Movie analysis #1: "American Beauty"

American Beauty is a 1999 American drama film directed by Sam Mendes.
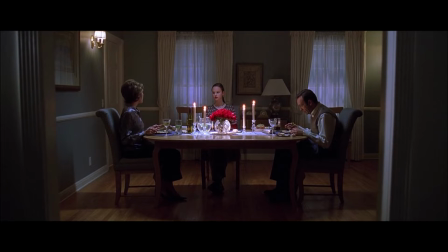This movie is about the Burnham family, more specifically focused on the father, Lester,
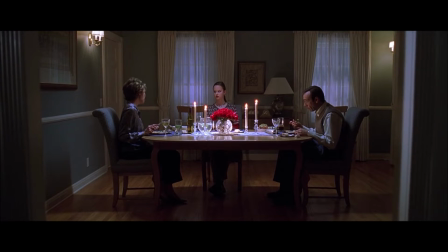a frustrated middle-class father who has a midlife crisis, who quits his job.
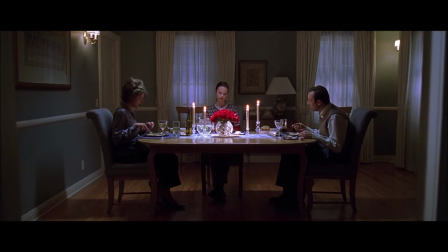He and her wife, Caroline, hate each other, while his teenage daughter can't stand either of them. First, we will analyze camera movements and space use in a scene at the beginning of the movie.
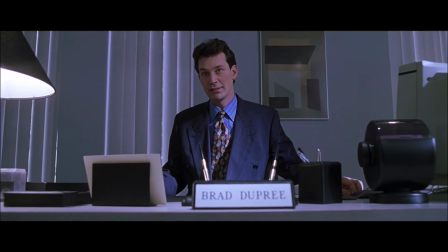Lester is meeting with Brad, his company's efficiency expert.
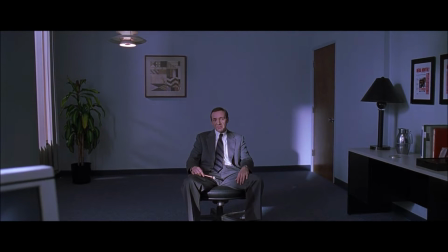What is interesting here is how differently the two men are presented.
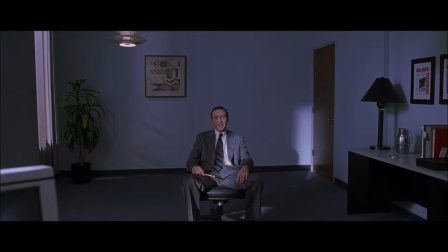Lester appears in a wide shot and he occupies a small portion of the frame, so he looks small.
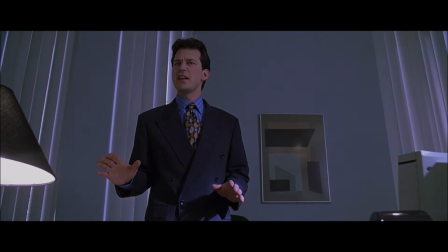He is in a nearly empty room, totally exposed. In terms of lighting, the room is dark and grey.
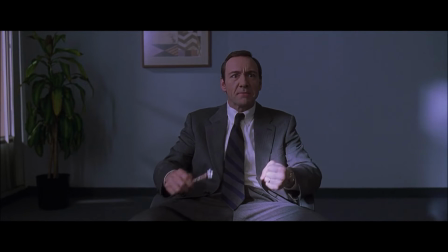It gives an image of the type of company Lester is working for, gloomy and sad.
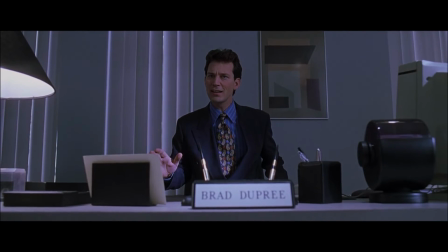It is a kind of visual manifestation of Lester's dissatisfaction.
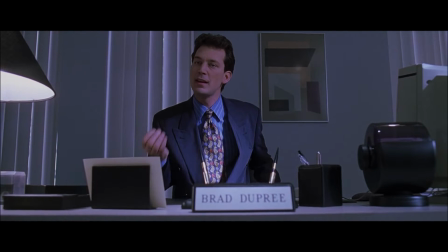Now, let's look at Brad. The low shot emphasizes his position of power.
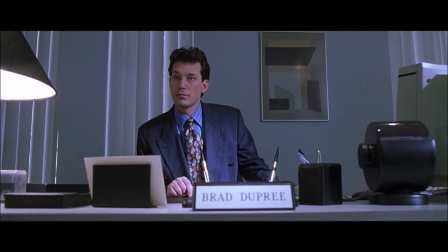Lester looks dominated. Behind Brad, the vertical lines on the walls remind the bars of a jail.
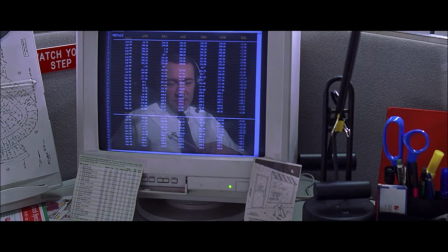We can also notice that the reflection of Lester's face in the monitor looks also like he is jailed in his work.
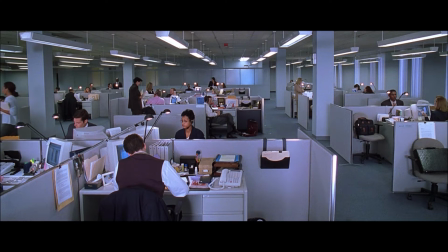To Lester, his job is like a prison.
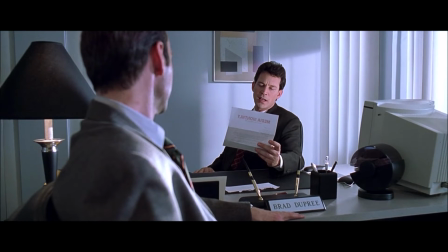After in the movie, they meet again and Lester wants to get the upper hand.
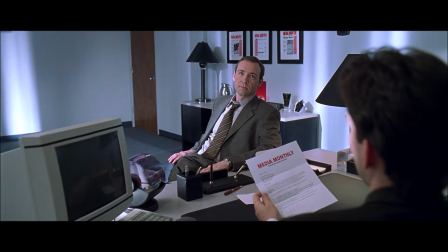If we compare these two reverse angle shots, we see that Brad is no longer dominating. The room is brighter and Lester is no longer trapped. Now we will discuss the use of colors and semiotics. What does red,
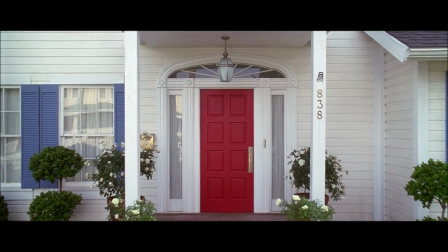white and blue represent to the audience and how the color red can be interpreted as just as the symbol of the rose.
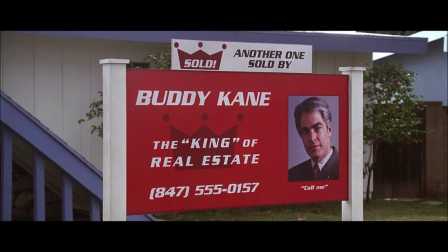All the way through the film there is red, white and blue that represent the color of the American flag,
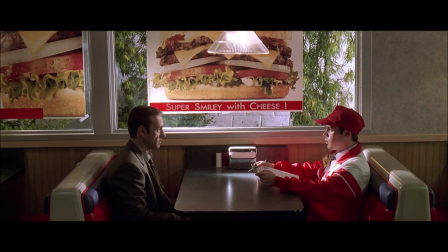as there is the word American in the title of the movie. The film is based on the American dream that is shown as deceptive.
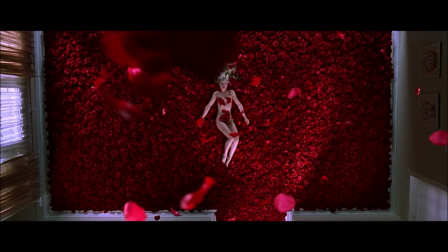Traditionally, red is the color of passion, love, fire and blood.
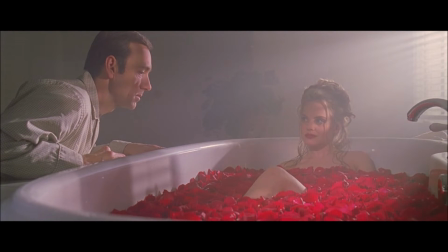Here, it is connotated with passion and life force. In Lester's office, the red items are hidden,
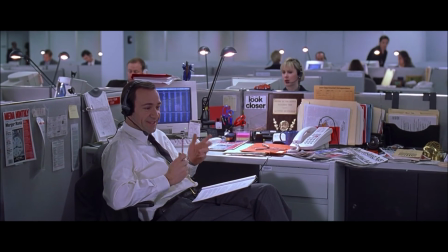which means that his work and his life are forcing him to oppress his own passion.
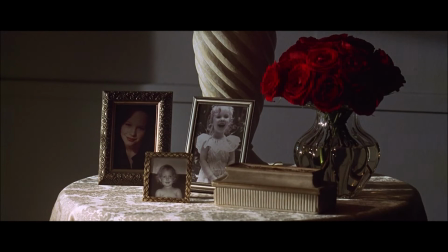But as the film goes on, we see the red playing a larger and larger role
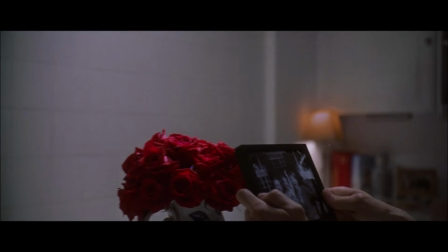until the final scene, which is blood splashing and pouring on the wall.
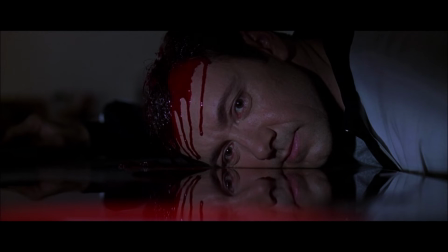At that moment, he liberates himself from this oppression and his passion and life force are finally released.
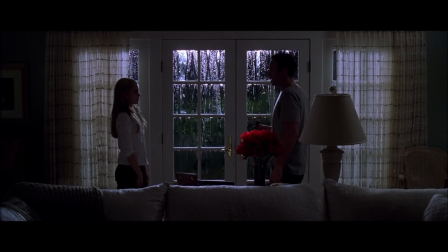But what does the roses add to the film? The rose is almost always present.
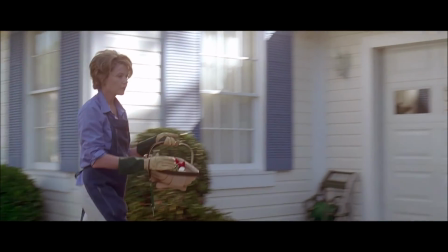A rose can almost sum up the film's ideology about life.
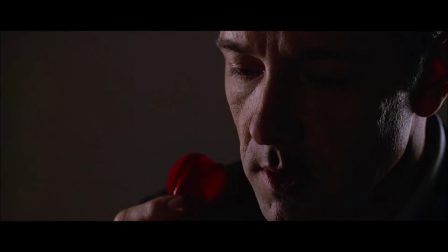It is beautiful, romantic, and pleasing to the eye,
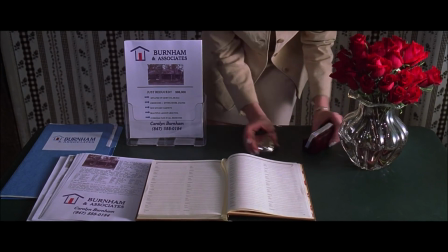but it also possesses hidden thorns which are linked to pain and hurt.
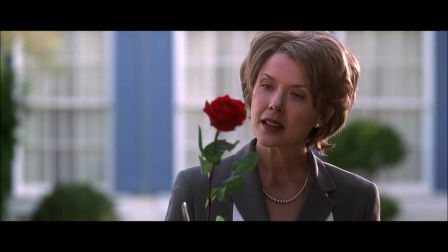One of the first images of the movie is a perfect red rose that is cut from his stem.
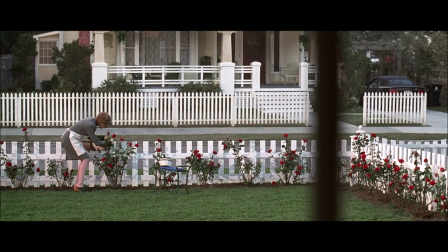It represents growth, cut from life source.
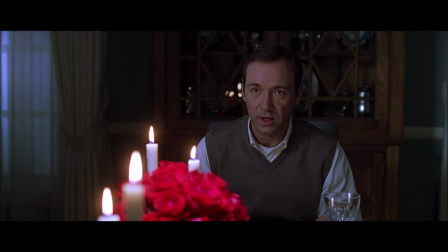Roses represent in this film a false surface beauty with nothing inside.
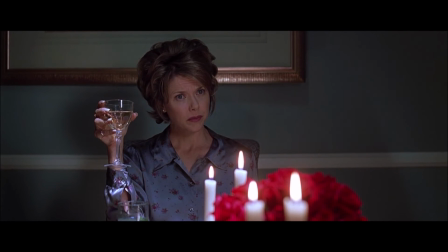Caroline does everything she can to control the roses and arrange them in the house,
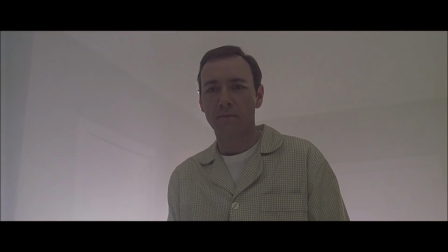meanwhile Lester is dreaming about his daughter's best friend naked in roses.